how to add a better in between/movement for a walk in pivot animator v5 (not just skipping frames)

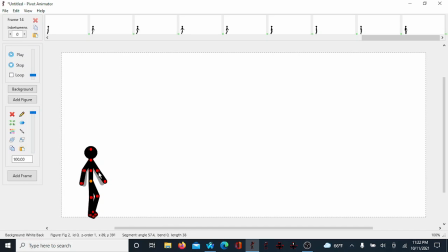It's a lot of work if you're gonna make him actually move across the screen. Now we want to make the foot retreat back. We don't want to pass the limit on the first cycle, so we just want to do no space right there, no space.
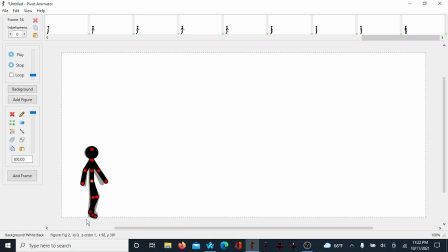Angle this back and actually move him quite forward like that. It's nice to skip a few frames, but do not skip the important cycles, like the arms, like that,
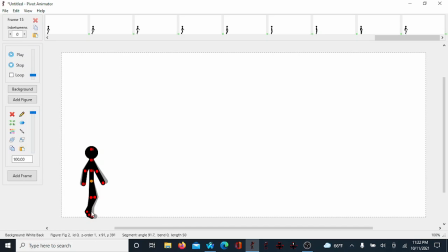and make sure it correlates with it. It doesn't just go forward and it's gonna look kinda, you know. I'm pretty sure I'm making some mistakes here.
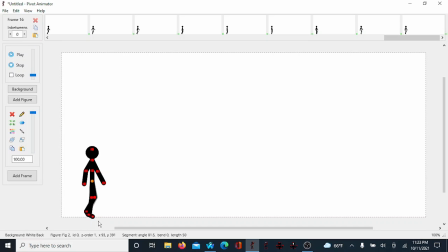Now we're getting ready to send it back. You want to see the actual animation to see where you're at in the actual walk. If you're lost, then yeah. So now start to make the actual arms
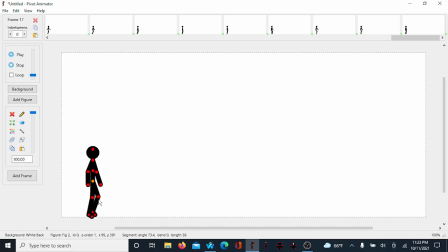retreat. Yeah, I'm probably gonna be lazy. There's always a middle cycle in walking. There's always that little middle in between. It's that
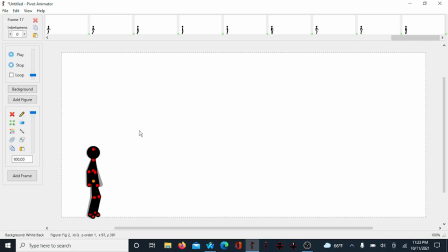probably every animator is scared by, because I think most of the animations I see, they always skip that in between. Even I do, because it's annoying to just put that in and then figure out where you're at again. But it will just be automatically added in.
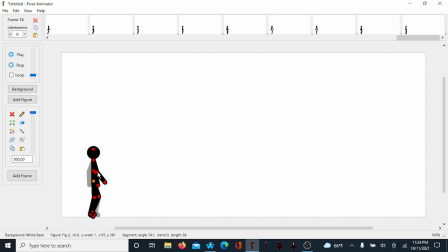You want to actually make it come out from this side. Otherwise, it just going to look like he's just swinging his arms. Their arms and pivot, they completely just switch. But in real life, that doesn't happen. So, actually, I might just make him do a jump.
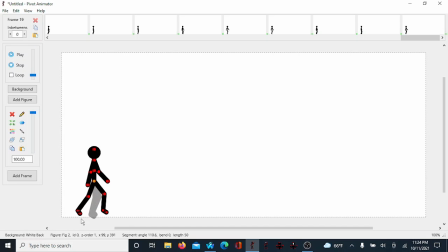If you're gonna make him do a jump, you're gonna have to space. I mean, I already taught you the basics. So if you want to actually make it look like he's doing a jump, like he's about to, you might want to put his arms behind him
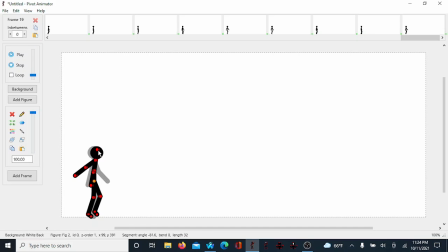with a little bit of movement. You know, this will look really good in like Pivot 2 or something. This will look very good. Now, your first stance should not just be diving right into it.
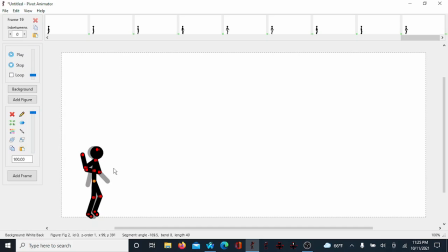It's like a drawing animator almost. So correlated. Otherwise, it's gonna look completely unnatural. For me, I might just do more spaced out walks.
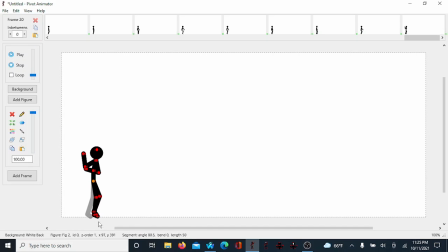And quick cycles, probably. Quicker cycles. Because it's like they're running. Now move your arms so correlated with the joints to make these face up. Just so that they can cover that there. So it looks like his arm isn't just infringing up.
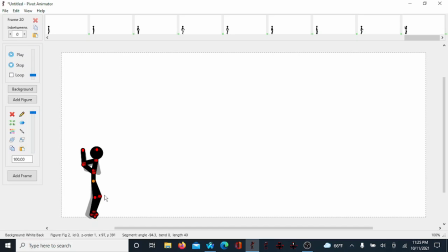I know what I'm talking about. Alright. It sounds like I don't. Now this leg hasn't corresponded, but
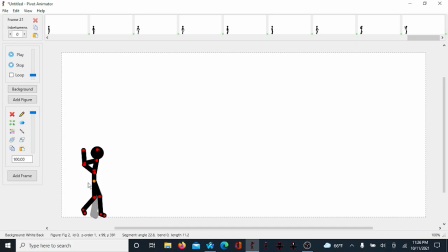yeah, for a run you want to make more smooth, more moved out ones, but still add that bit of in between though. Let's see.
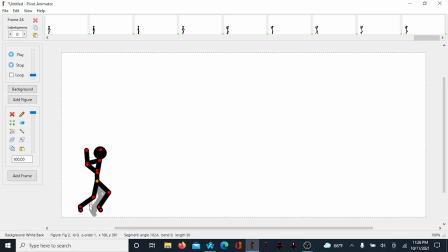Now you still want to add that bit of in between that's supposed to be in there. And now you want to fridge it to the ground so it doesn't look. You want to move that. I think he's about to move quicker. And there you go.
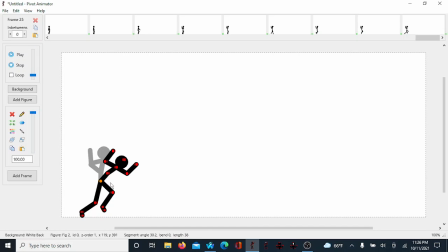Now actually make him jump. I'm just gonna do a little bit of a funny thing here. I'm still gonna correlate it with the joints.
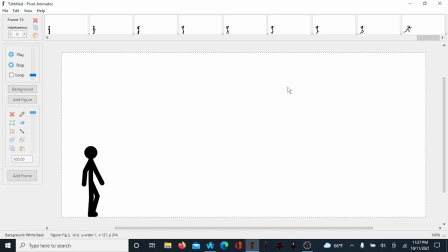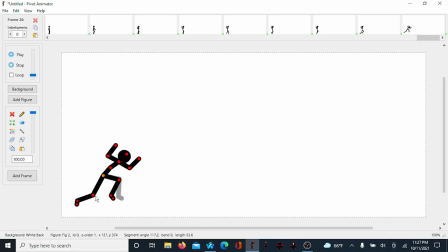Now make it look like he's actually gliding in the air, other than just going towards it. Or some animators somehow fail to do. Even me, you know. Sometimes I fail to do it. Not everybody's gonna do it perfectly, but you don't want to just make him look in one position while jumping.
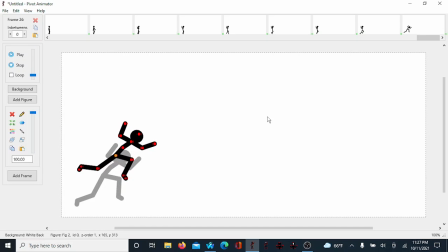I think humans actually do that, but it just looks so... It looks weird. It looks weird. It just looks weird, so... The jump should be having a bit of cycles and a lot of in-betweens.
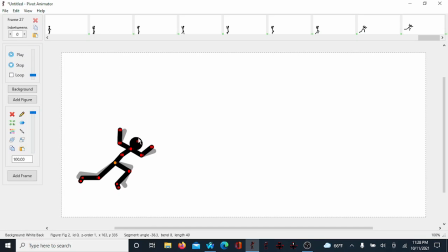Just for a lot of movement. It's probably just an uninspected. Because if you're forced to jump, would you just be in one motion? You know, that doesn't look right. Now we're gonna make him look like he's about to go for a landing.
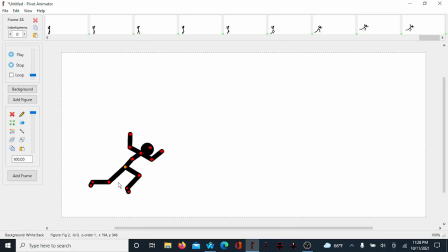So we're gonna make him look more reactive to what's actually happening.
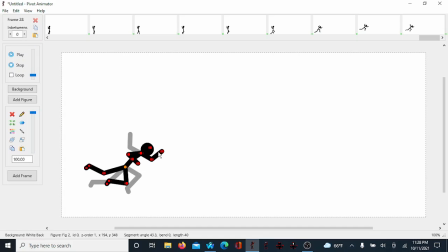Now this should be looking like a good finished product.
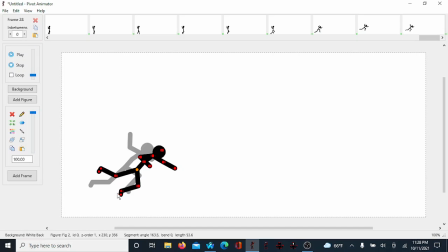especially because he's by the land. You don't want him to just magically look like he's on it now. So now you still want to make it on cycle.
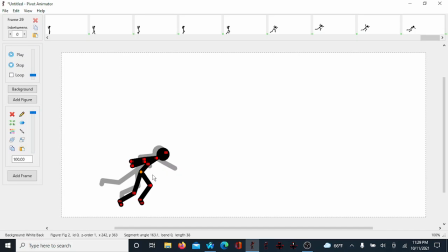Now that he's hit landing, he's gonna be looking like this. Twist his knees back. Make it as less visible in the animation as you can, because that's just gonna look weird if the in-betweens actually,
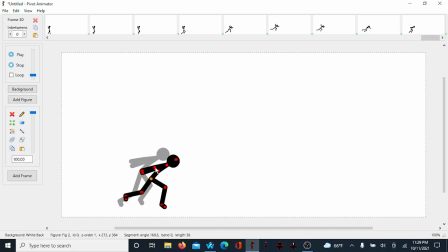getting that. So try to cover that.
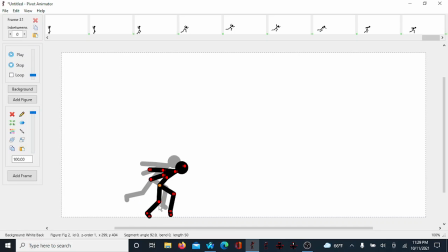Now we're just gonna do a little. We're gonna have to do a very massive amount of in-betweens for Brad to get a walk I'm about to do here. Once he lands. Actually, I don't think he do. But since he's in the stance,
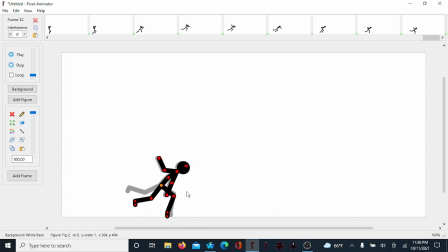there's no like arm or any special movements. You want to make the crossing quick.
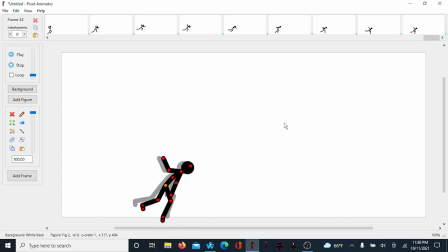It looks like he's kind of running.
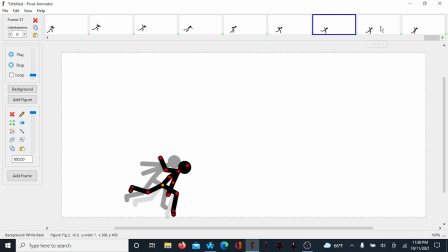Make him in the air.